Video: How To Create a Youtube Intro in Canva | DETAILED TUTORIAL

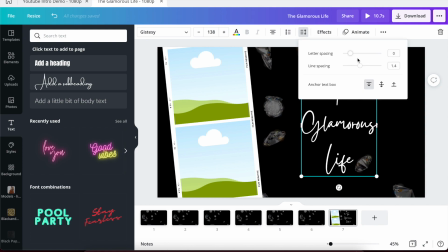500s
Click on it, click here, and bring the line spacing down to
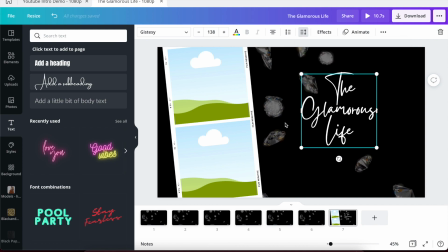508s
0.84. All right, so there. Now we have it spaced. I also know that I had the font, I believe, at 287. So you can come up here and you can type in the font size if you want.
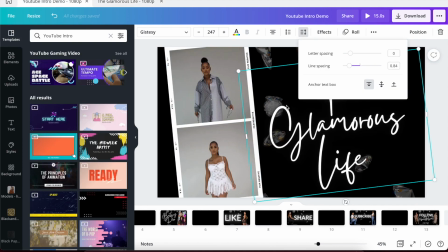521s
You know, I believe that's what I have it at. Make sure. No, 247. I have to say that's a little big.
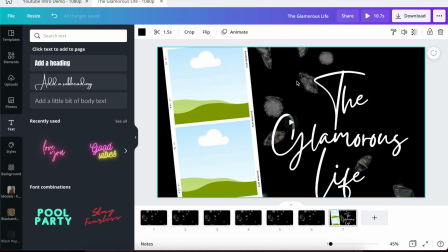528s
247. Okay, cool. So then I have that here, and I also have it on a diagonal.
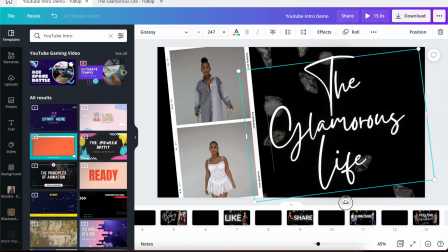536s
So let me look and check my angle percent. Probably have it on like 6, but yep, it was at 6.
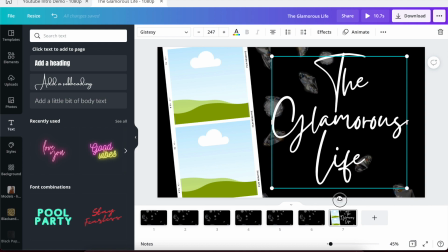545s
So let's twist this around, use this, and you can see the little percentage popping up. So I had it on 6. So I had it basically on the same percentage as this one. I like to do that because like visually it kind of looks, I don't know, just more fluid.
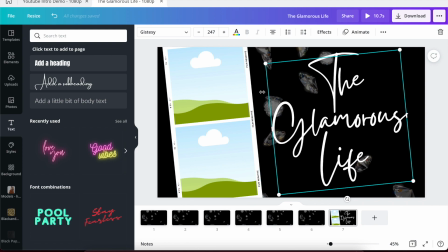562s
All right, so I also added an effect onto the text.
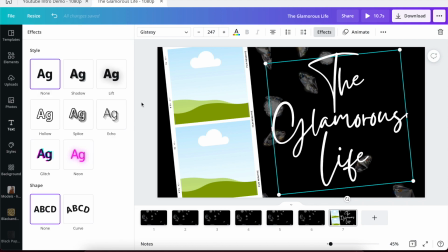566s
So click on effect, and I added the neon effect, okay?
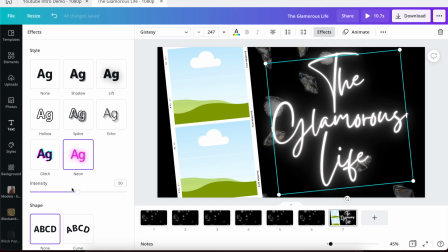572s
But I use the neon effect on black. So I'm gonna raise it all the way up to the top, most intense.
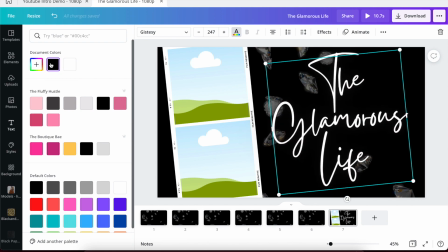580s
I'm gonna change the color of the font to black. And the reason why I did that is, let me pull it on top of this.
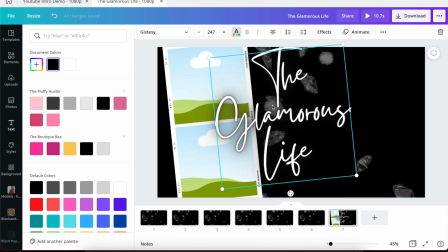587s
You see how that black, it kind of creates like a shadow around the text.
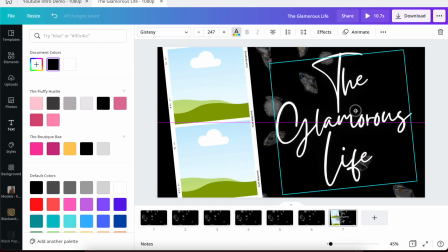594s
Well, I did that to kind of allow for that text to pop up off of the background. right? I wanted to create more contrast between the letters and the background than what was there,
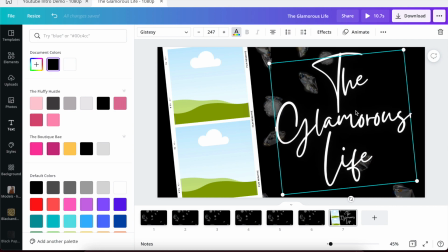609s
because I didn't want the words to kind of look like they were almost blurring into the background in a sense. I wanted to pop off the page a little bit more. Nothing major, but just a little bit more.
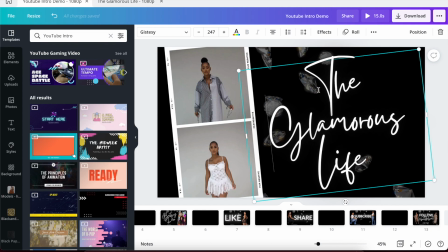620s
So the other thing I did with the text is I added an effect. So, or an animation.
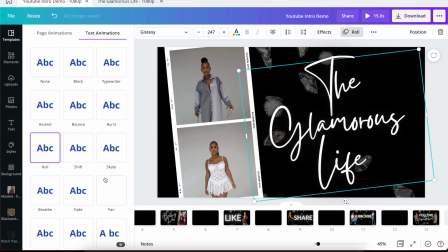628s
So it looks like the animation that I used was called roll.
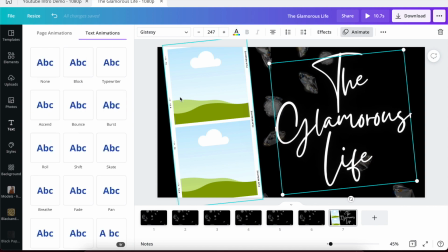632s
Okay, so let's go over to animate, and I clicked on roll, and that's the effect. Canva has a bunch of new effects that they've, or that's the animation, but they've added a bunch of different animations, so you can choose whatever one you want.
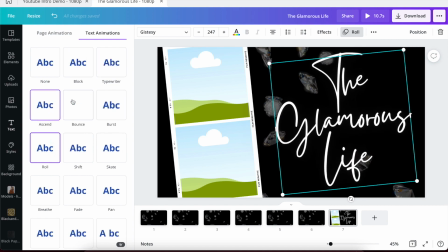648s
That's like typewriter, that's ascend, bounce, burst. Like there's a tons of stuff in here, so I just used roll. Okay, cool.
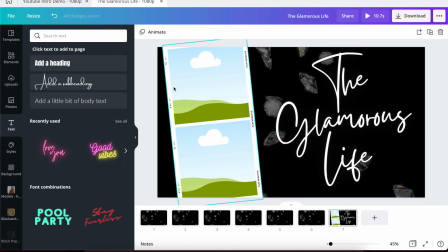659s
So now we have that in here. So the glamorous life. And the next thing that I want to put in here is I want to put some videos in. Now there's this model, I think her name is like Alicia Brown. Like you literally see Alicia on everything.
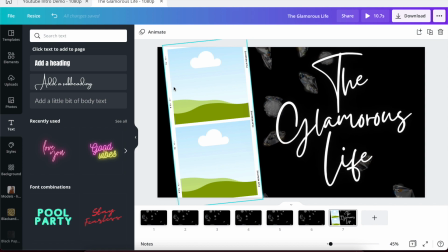672s
She does modeling for, I think it's like the Chic Couture or something like that. And she also models for like GT Wholesale website. She does a lot of modeling, and you see her all over the place. And so there's tons of videos of her.
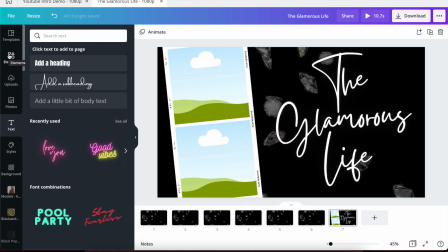690s
So she is like the fictitious person I'm building this introduction for. So I'm going to go to my uploads, and I'm going to go to my videos,
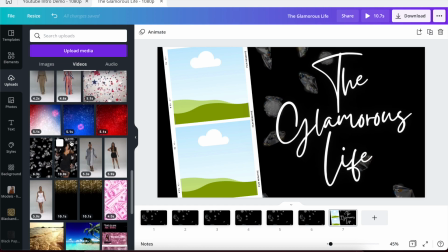702s
and I have some videos of her in here that I've used for advertising and banners and stuff like that before.
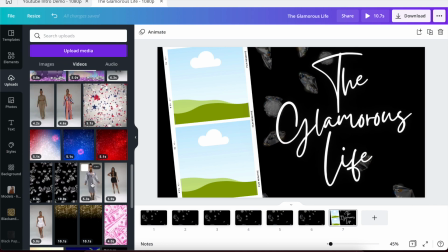708s
So I'm going to put, I think I'm going to use this picture or this video,
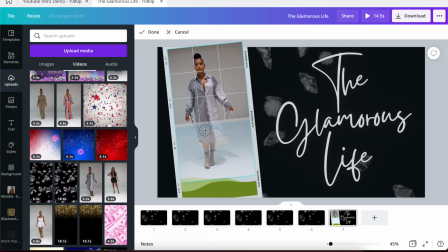714s
and you can move your videos around inside of the little spot or whatever. So I'm going to bring it to like this,
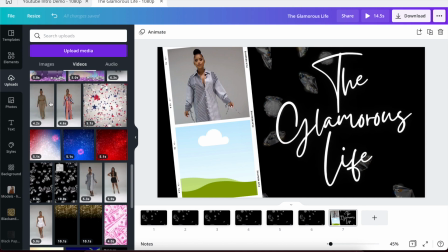722s
and then I'll probably use, let me use this one.
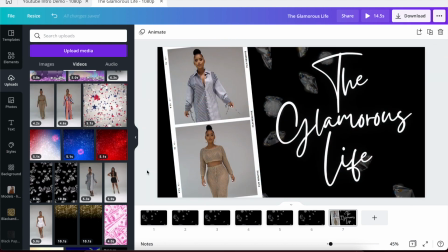731s
Okay, I'll bring her like this. And the reason why I like to, like, if you use videos of yourself and stuff like that, it just adds like layers of like interest to the video instead of like still pictures.